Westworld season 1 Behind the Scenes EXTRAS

I remember when we drove in for the first time with our daughter and got to the hotel at night.
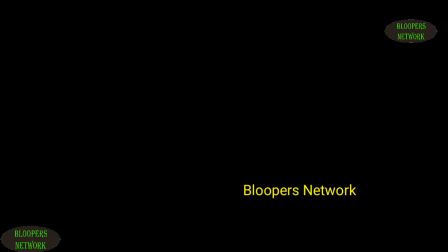[0:13]
It was a long drive. There's no city lights or anything. You can only see as far as the headlights of the car will allow. And when we woke up and I looked out the window, I thought, my God, is that real?
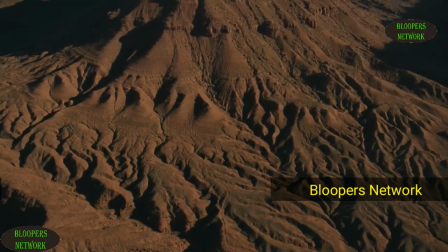[0:33]
It's where the landscape looks like it's fighting for its own survival.
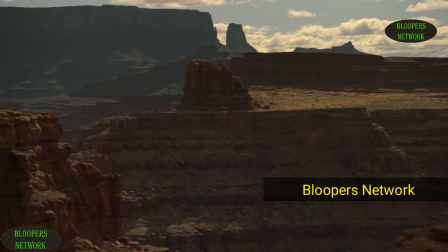[0:39]
where you're reminded just looking around you the improbability of human life of any life on this planet it's very distinctly Western which is how John Ford wound up there in the first place looking for those iconic cinematic landscapes the
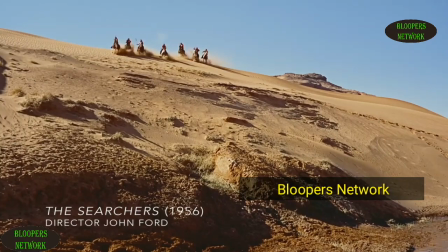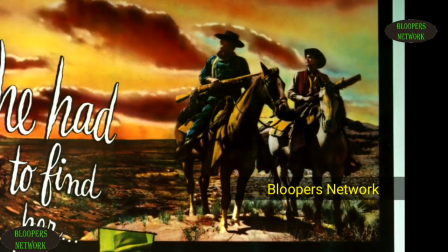[1:09]
show is very much about not just the West but the West as channeled through directors like John Ford, Clint Eastwood, and Sergio Leone.
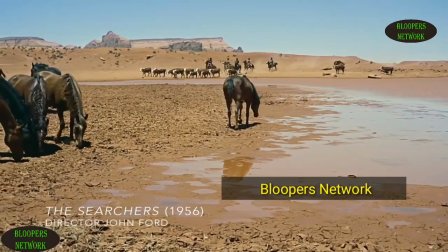[1:19]
All of those films were shot on film.
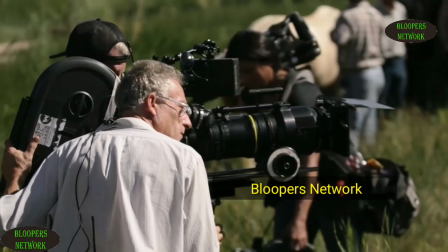[1:26]
I grew up in a film household. My brother was shooting Super 8 when I was three years old. So as long as I can remember, film has been a part of my life. It was especially important for this project because of the other films we were trying to evoke.
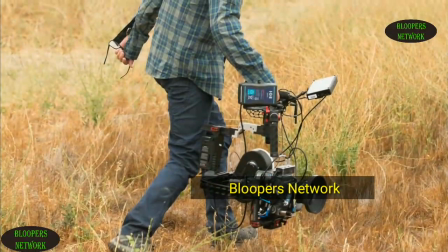[1:45]
Paul Cameron, who is a masterful cinematographer, had worked with some of my favorite directors,
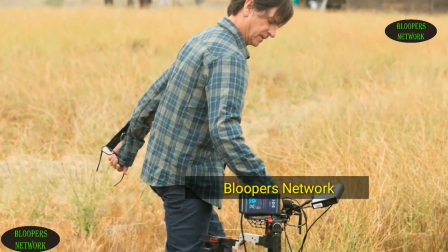[1:52]
kindly agreed to come on board and shoot on film with us.
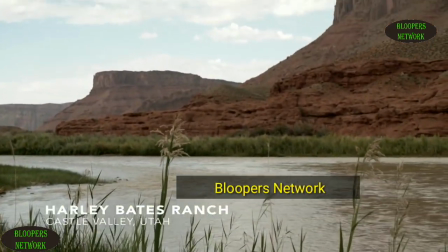[2:00]
I remember Harley's Ranch for the first time with Paul.
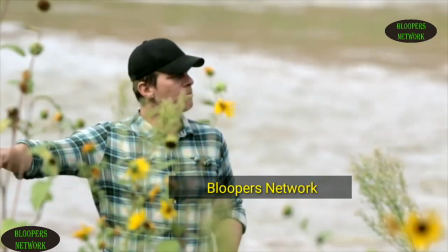[2:07]
This is an amazing ranch on the Colorado River in Castle Valley,
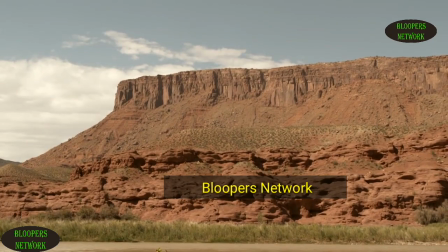[2:11]
where you have what looks like someone took the Alps and stapled them in the Monument Valley.
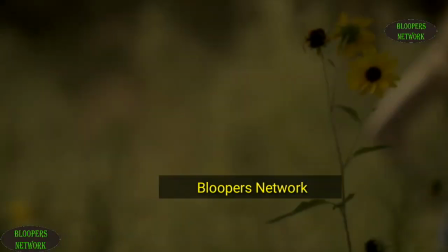[2:16]
But it's just everywhere you point that camera, just a place of stunning beauty.
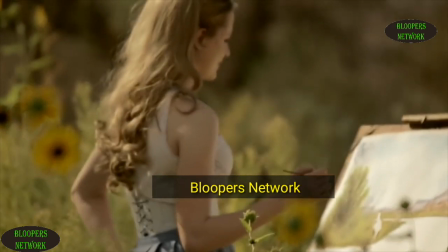[2:20]
And again, everyone felt it, that we'd flown our crew and the cast out from L.A., and they all found themselves pinching themselves, saying, this can't possibly be real.
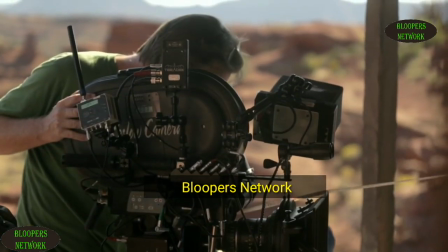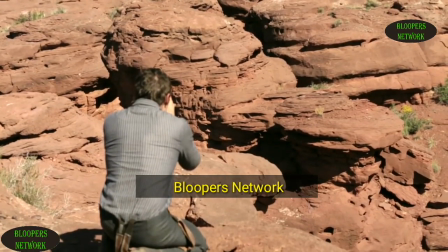[2:35]
People would be sitting there wanting to take still photos for their own records. It's somewhat counterproductive on that level, when the entire crew is taking pictures of the Vista.
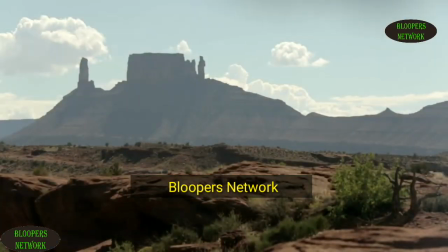[2:43]
It's like, no, we've got to shoot.
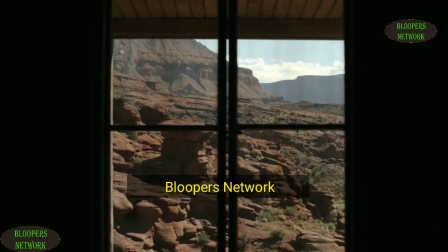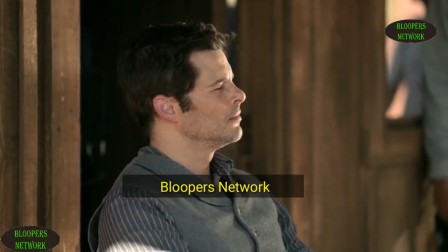[2:50]
It was a little bit of Westworld for them as well, that sense of being transported.
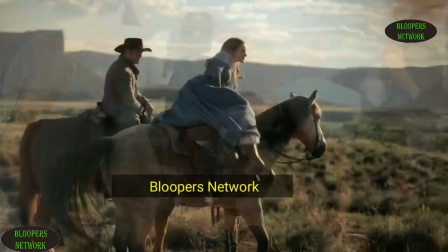[2:57]
The lines between what is story that's written on the page and what is story that just evolves as part of the visual look that a team builds together,
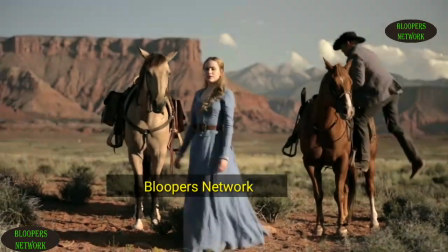[3:05]
they were completely blurred.
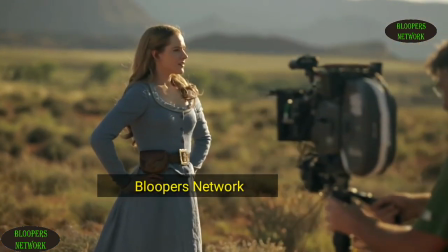[3:11]
I remember the first time I laid eyes on Evan Rachel Wood in her Dolores costume.
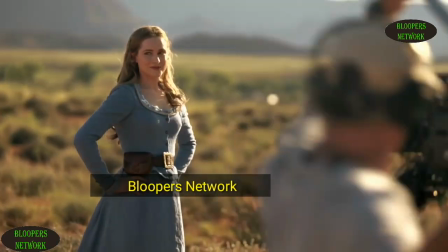[3:19]
We talked about wanting to evoke a fairy tale princess.
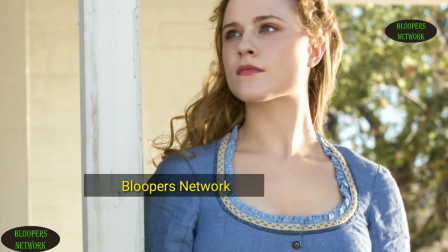[3:24]
Trish Somerville, absolutely wonderful and a genius costume designer.
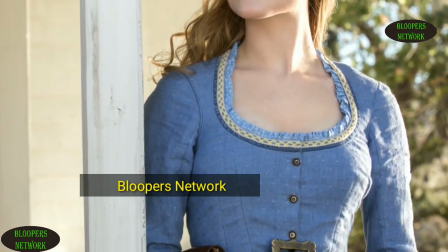[3:29]
Feels like a very limiting description for what she does.
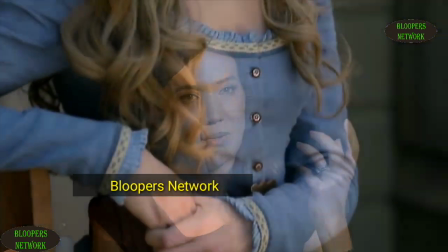[3:32]
We didn't want to make it pink or anything like that, but Trish said, well, what about baby blue, which is traditionally a more masculine color, and this kind of, it has sort of denim quality,
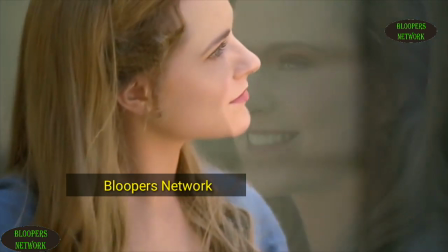[3:41]
and it just brings out Evan's eyes.
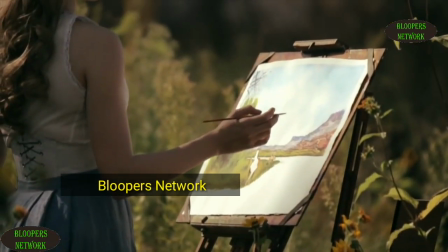[3:45]
Between that and this long princessy hair, the first time I saw her, the transportation was so complete.
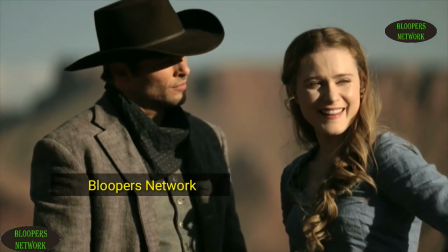[3:55]
The wardrobe there told a story the same way that Tandy's wardrobe tells this story.
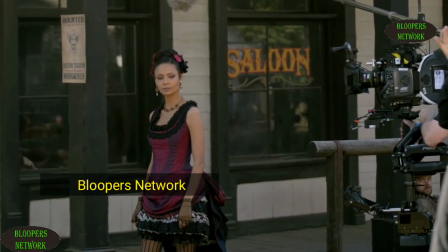[4:04]
Her costume from the Mariposa very much flaunts all these womanly curves.
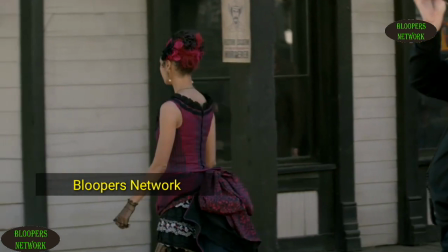[4:10]
She's meant to be looked at, she's meant to be objectified.
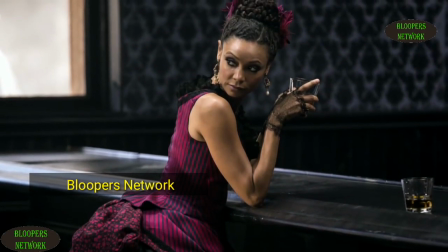[4:12]
Tandy often says that in the costume she felt more naked than the nude scenes because it's meant to evoke the idea of she's selling parts of herself.
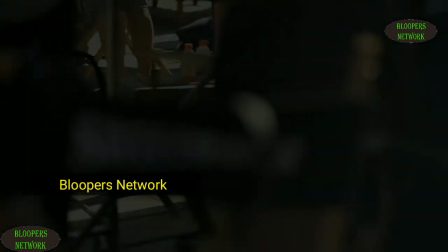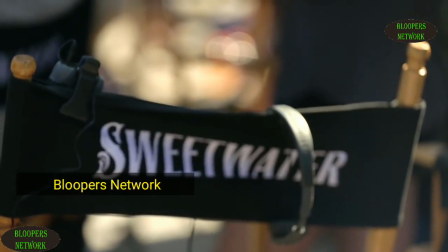[4:26]
In creating Westworld you're making a place where the guests wouldn't just come to see these hosts,
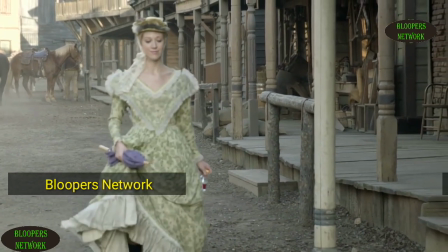[4:32]
these creations who were totally perfect in embodying, you know, the girl next door, the gunslinger, these preternaturally idealized forms. But they're also coming for the world itself, so it has to be similarly impressive and perfect and unique.
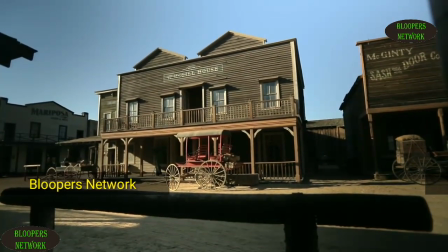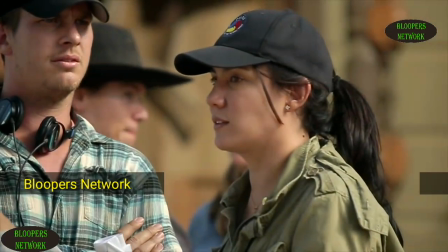[4:53]
If we did the green screen version of it, you would feel the artifice of it. It has to be real.
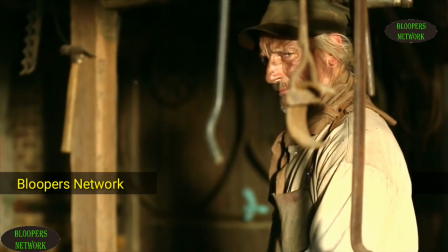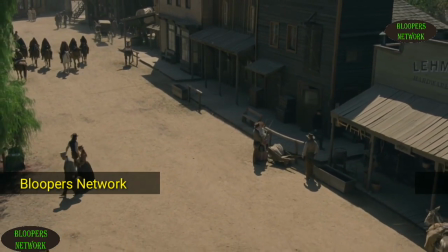[5:06]
When you're in Sweetwater, you feel like you're in a play.
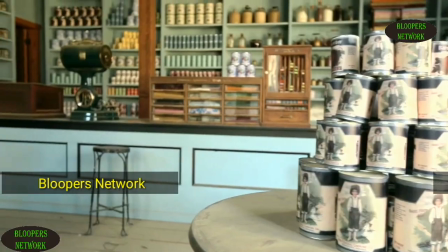[5:13]
Thanks to Nathan Crowley's incredible production design, everything is practical.
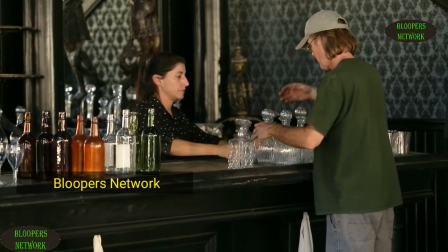[5:18]
You could walk into anywhere and you want to grab a drink at the saloon, you know, and every detail of it is so enticing that you want to be a guest at Westworld.
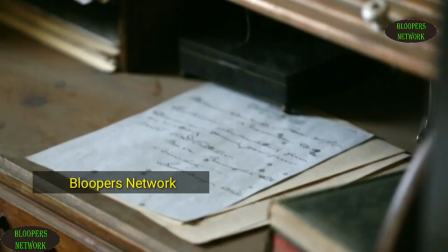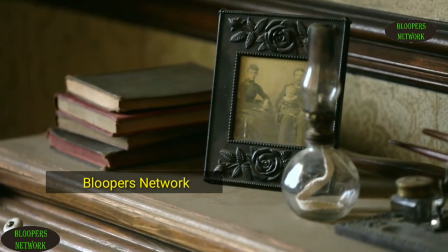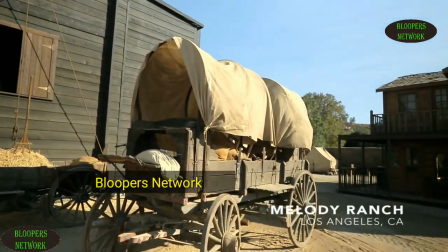[5:36]
Melody Range, which is the facility where we shoot, has an incredible history of all its own. The storied quality of it, the shows that have been shot there over the years.
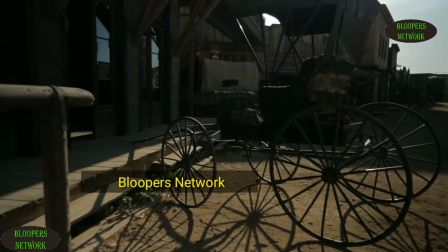[5:45]
The world of Westboro is really a pastiche of different ideas from the 1840s and 60s and 90s.
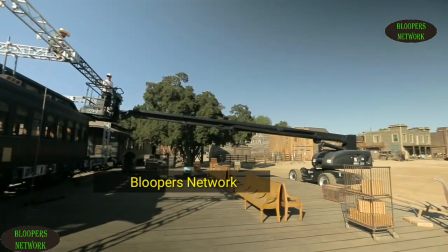[5:51]
And Nathan was very excited about ripping out the backside of the town and putting it in a train station.
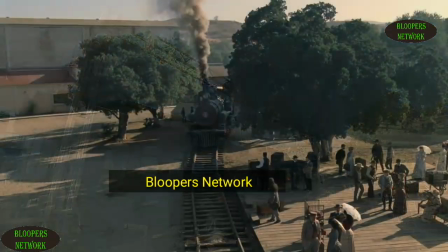[5:57]
It was a brilliant idea because it doubled the size of the town.
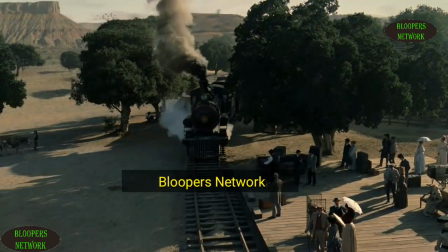[6:02]
We've seen that town shot in other movies and it never quite looks like this.
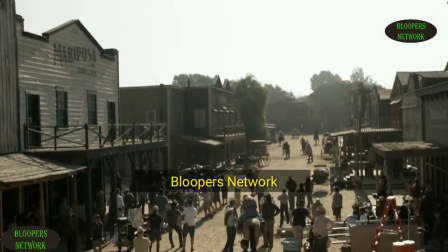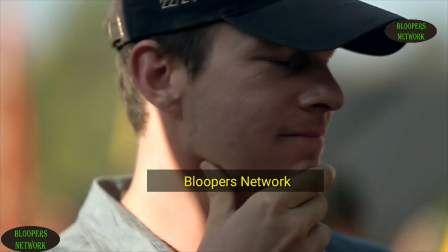[6:12]
We knew we wanted a shot along the lines of one of the shots in Once
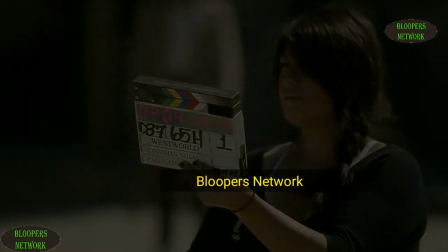[6:17]
Upon a Time in the West that just take you out of the train station and into the town. We wanted that depth and complexity. And so Paul lined up the crane, the camera, the train, all the different pieces.
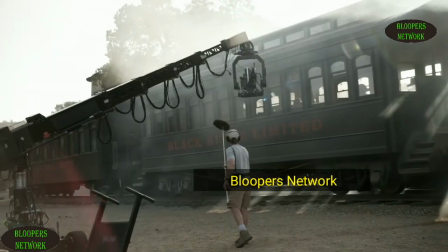[6:31]
And for a second, you really just felt like someone had flipped a switch. And there you were in the Old West.
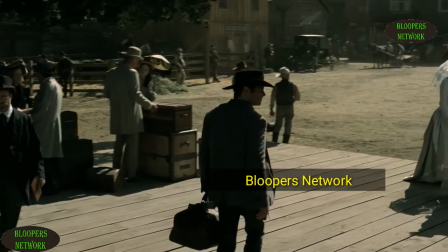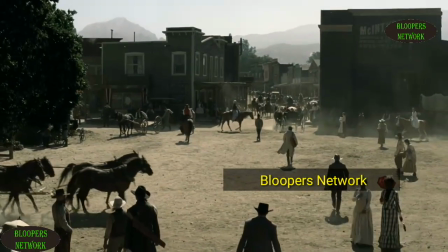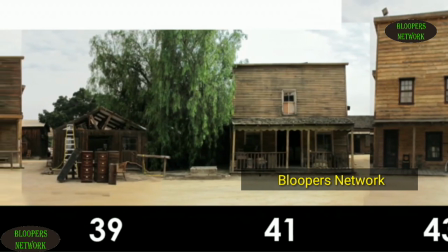[6:49]
These old western backlots were often laid out east to west, and one of these Paul really fought for was to take the scenes and break them
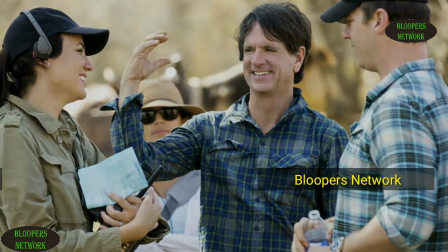[6:57]
apart so that you'd shoot one half of the scene in the morning with the good light on one actor's side,
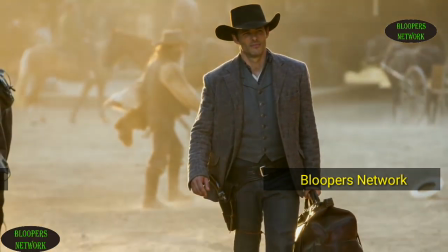[7:02]
and one half in the afternoon with the good light on the other actor's side, just to give everything that ethereal glow.
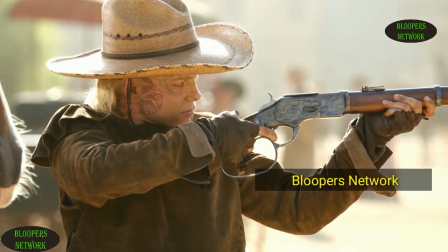[7:10]
That became enormously complicated when you're trying to shoot a big action sequence.
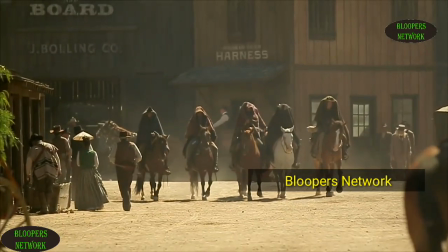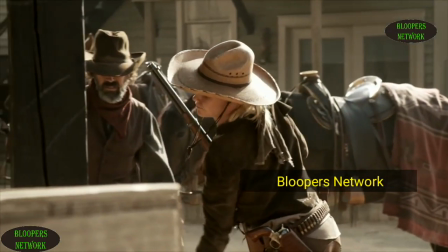[7:21]
The elaborate shootout sequence in which Ingrid as armistice blows away basically the entire town.
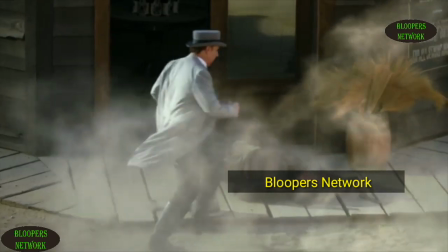[7:30]
We laid it out carefully for these things. You build as much reality as you can in front of the camera, it shows.
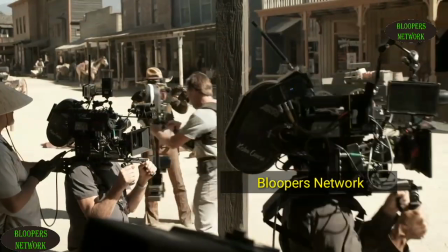[7:36]
Here's this town that was big enough and weird enough that it started to feel like a real place.
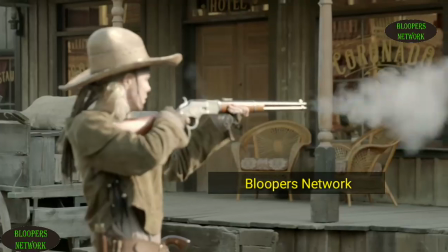[7:44]
We'd line everything up in terms of stunts and then we shot that whole sequence really in one continuous go you're really trying to build as much reality as possible and the only way to do that is to have a phenomenally talented crew
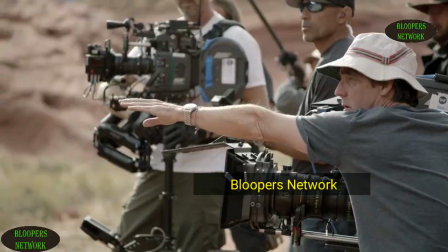[7:57]
and a phenomenally talented and committed cast we
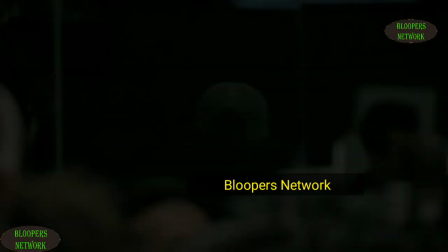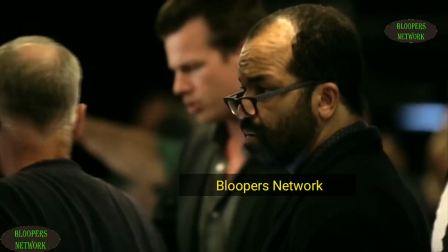[8:07]
were lucky enough to work with such talented people you would bring them a notion and they would embellish it and bring it to life and do things you couldn't dream of